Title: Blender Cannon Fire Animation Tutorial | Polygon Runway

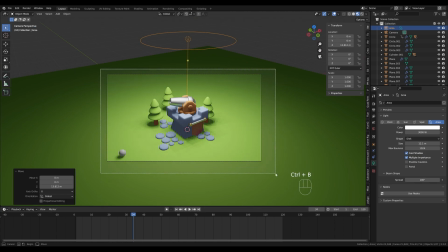[26:47]
so let's hit ctrl b and just limit this so we
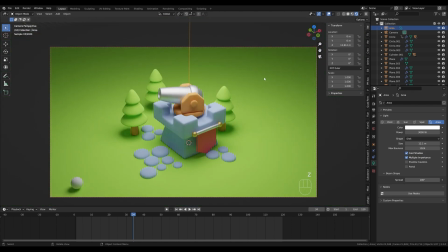[26:52]
have preview only for the camera bounce and let's switch to render preview and this is
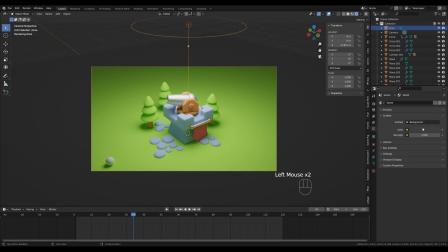[26:56]
already looking quite okay and if we go to the world settings we can add some purple light that will basically blend our colors together a little bit
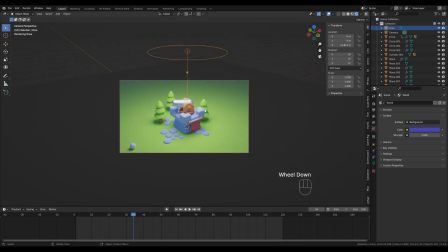[27:06]
more but to make this stand out a little bit more you can add multiple lights around to create more
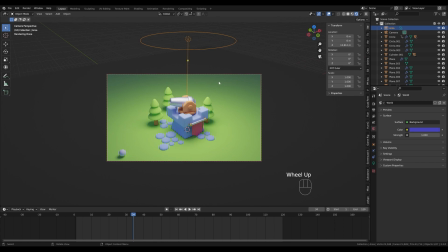[27:11]
reflections because that's what defines a metal material so if you for example
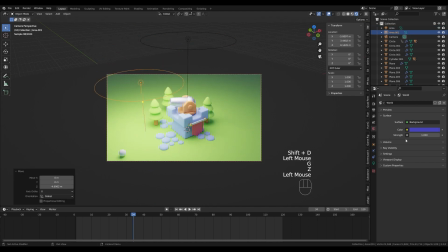[27:16]
duplicate this light right here bring it down make it smaller and of course reduce the strength to something like 250 or
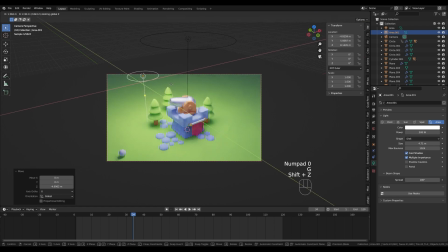[27:26]
500 and then you know move it around you will see how you can create these interesting reflections on your scene and on those trees and then of course we can add another one switch to the 3d cursor and rotate it for example 45
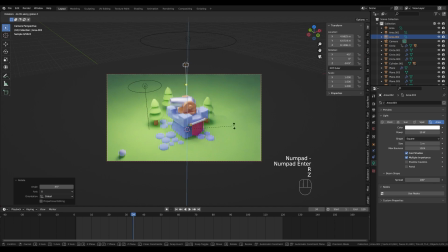[27:44]
degrees and make it shine from the back with really strong light and give it some warm color like it's a sunset light or something make it a slightly larger
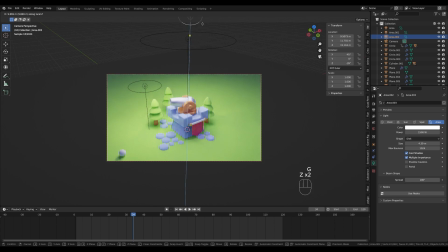[28:01]
switch to disk and then move in and out based on what you want to
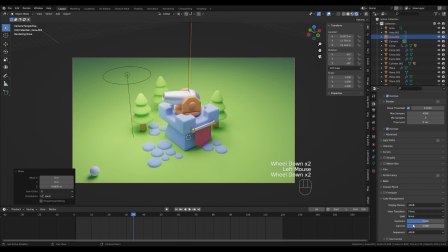[28:06]
achieve from your scene now in the color management in the render settings we can play with the contrast settings and final exposure if you want to tone down the overall lighting or you know bring it up a tiny bit but yeah that should
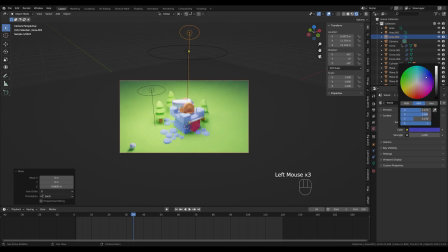[28:23]
be it maybe the world lighting is a little bit too harsh here so let's bring it down and
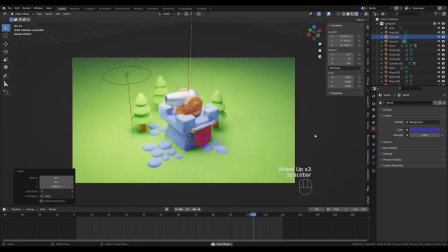[28:29]
now we can play back our animation and of course I forgot to add some material to ball as well so let's make it black and with small roughness so it's nice and shiny
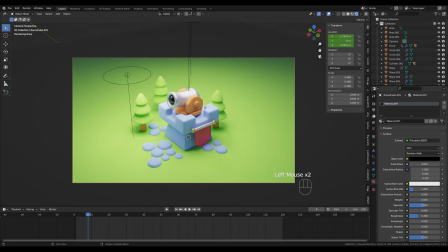[28:48]
now for the render you can just go to the output settings and choose your folder here in the output and switch from png to ffmpeg if you want to export video directly if you want an image sequence that you can then composite together in some video editing software you can just leave it
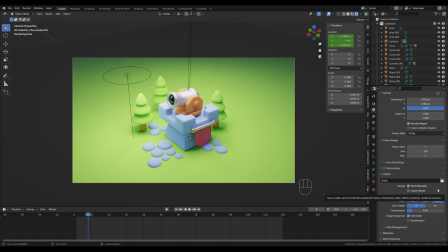[29:06]
as pngs and it will spit out each separate frame into a separate file so for short preview animation i prefer to set this to ffmpeg and then choose mp4 container for encoding and now only thing you need to do is
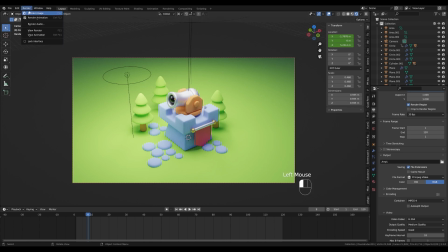[29:22]
to press ctrl f12 or go render and render animation and you will have your animation finished so that's it from me today and i'm really looking forward to see what you can create with this and
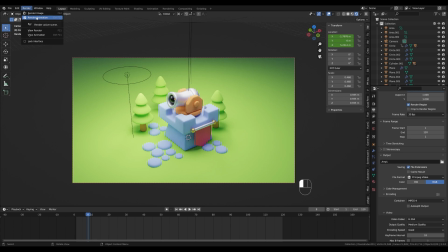[29:35]
if you want to share your results or get a feedback we have now a discord channel you will find the link in the description come and join us and if you enjoyed this video please don't forget to leave that like and again if you're new to the channel please hit that subscribe thank you all for watching and have a wonderful day